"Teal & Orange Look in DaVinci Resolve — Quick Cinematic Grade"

What's going on, guys? My name is Andre, and in this video I'm gonna show you how to reproduce the Fast and Furious look, also known as the teal and orange look, used in a lot of blockbuster movies. Also, I have a surprise for you at the end of this video, so if you're excited, make sure to hit that like button and let's get into the video.
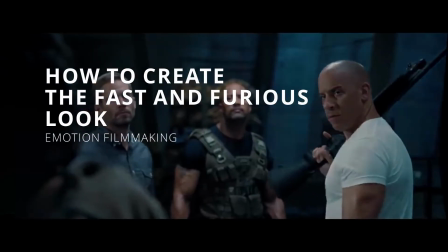First of all, what is a LUT? A LUT, or a lookup table, is a kind of color filter you can use to alter the colors in your image.
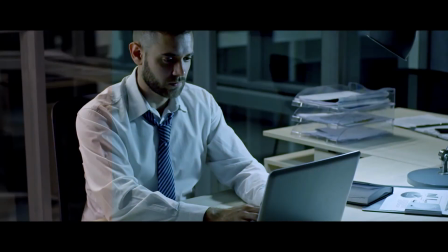0:32 They are applied to your video to change the look and achieve a desired result.
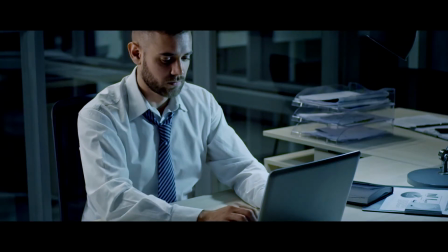0:36 It includes gamma, contrast, saturation, luminance, and hue changes over your current video. It is used by colorists to elevate their color grading work.
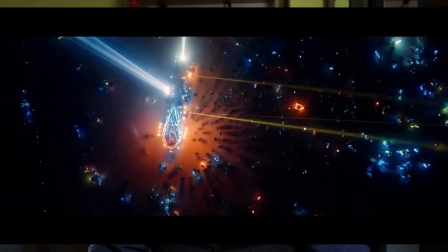0:46 Many blockbuster movies and travel photo and video creators uses the teal and orange look to color grade their work. Using the two complementary colors, teal and orange, you can create color contrast and depth in your shot. You may be asking, why teal and orange? First of all the skin tones sit somewhere in the orange spectrum, so when you push the blues into the shadows, it will help your skin tone stand out from the rest of the image. It is used to separate your subject from the background using color instead of depth of field or luminance. The second reason has to do with the color contrast. Teal and orange have the highest contrast between the exposure values of any other pair of complementary colors. The third reason is that in some cases teal and orange replicates the golden hour look, for example with warm orange in the light and against a blue sky, although this depends on the blue and orange tints, saturation and luminance you use. Now let's see how we can reproduce this look in Davinci Resolve.
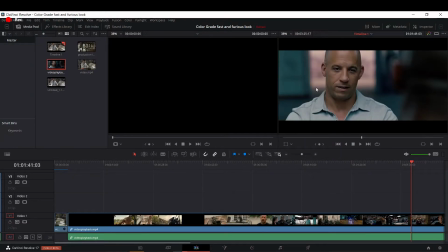1:50 Now we're here in Davinci Resolve 17, the free version, and so I already picked a hero shot with Davinci Resolve.
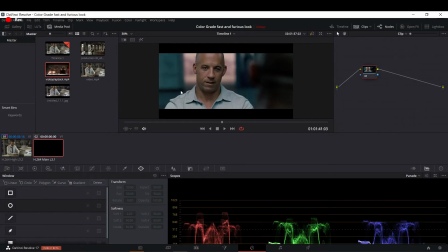2:02 Let's go to the color page. Let's grab a still, and it will appear in the gallery tab right here, as you see.
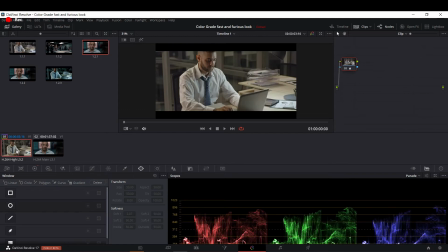2:19 There he goes. Now let's go to our video and let's split the screen. Let's click here once, and it looks like it already has our hero shot.
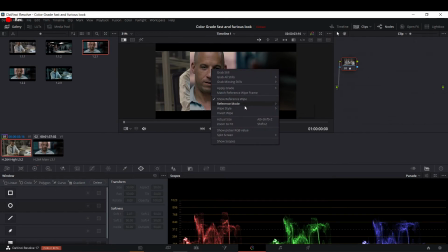2:39 I can also invert the wipe.
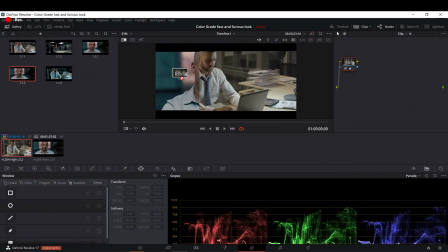2:46 You can also drag one of the images like this. See, just like this. It's like a complete image, but it actually is not.
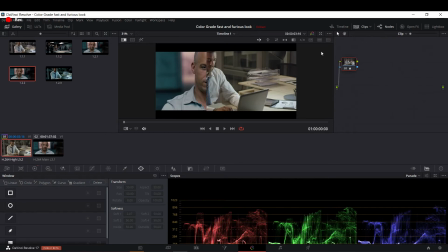3:03 This is the hero shot. Now we're gonna start playing with our video. I see.
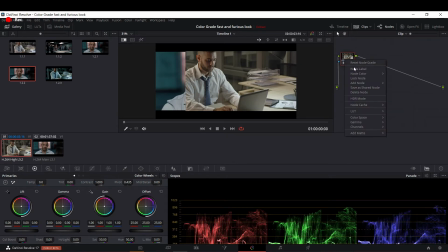3:26 So first of all, we're gonna need to set the white balance. So I'm gonna rename this white balance. Let's click here and click on a white spot, which is in this case his shirt.
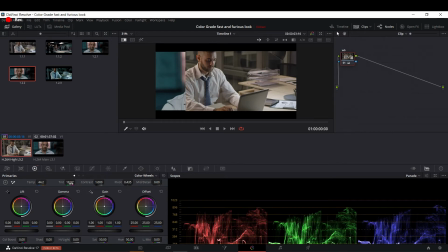3:43 Well, that's, I see a purple tint. So I'm gonna go like this, and a bit more blue, something like this.
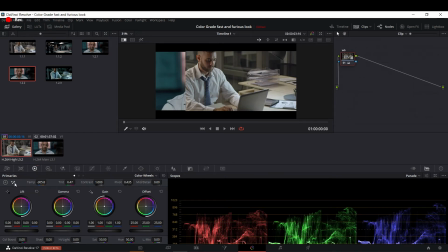3:59 The white balance, the auto white balance doesn't work every time, so we're gonna have to make some adjustments.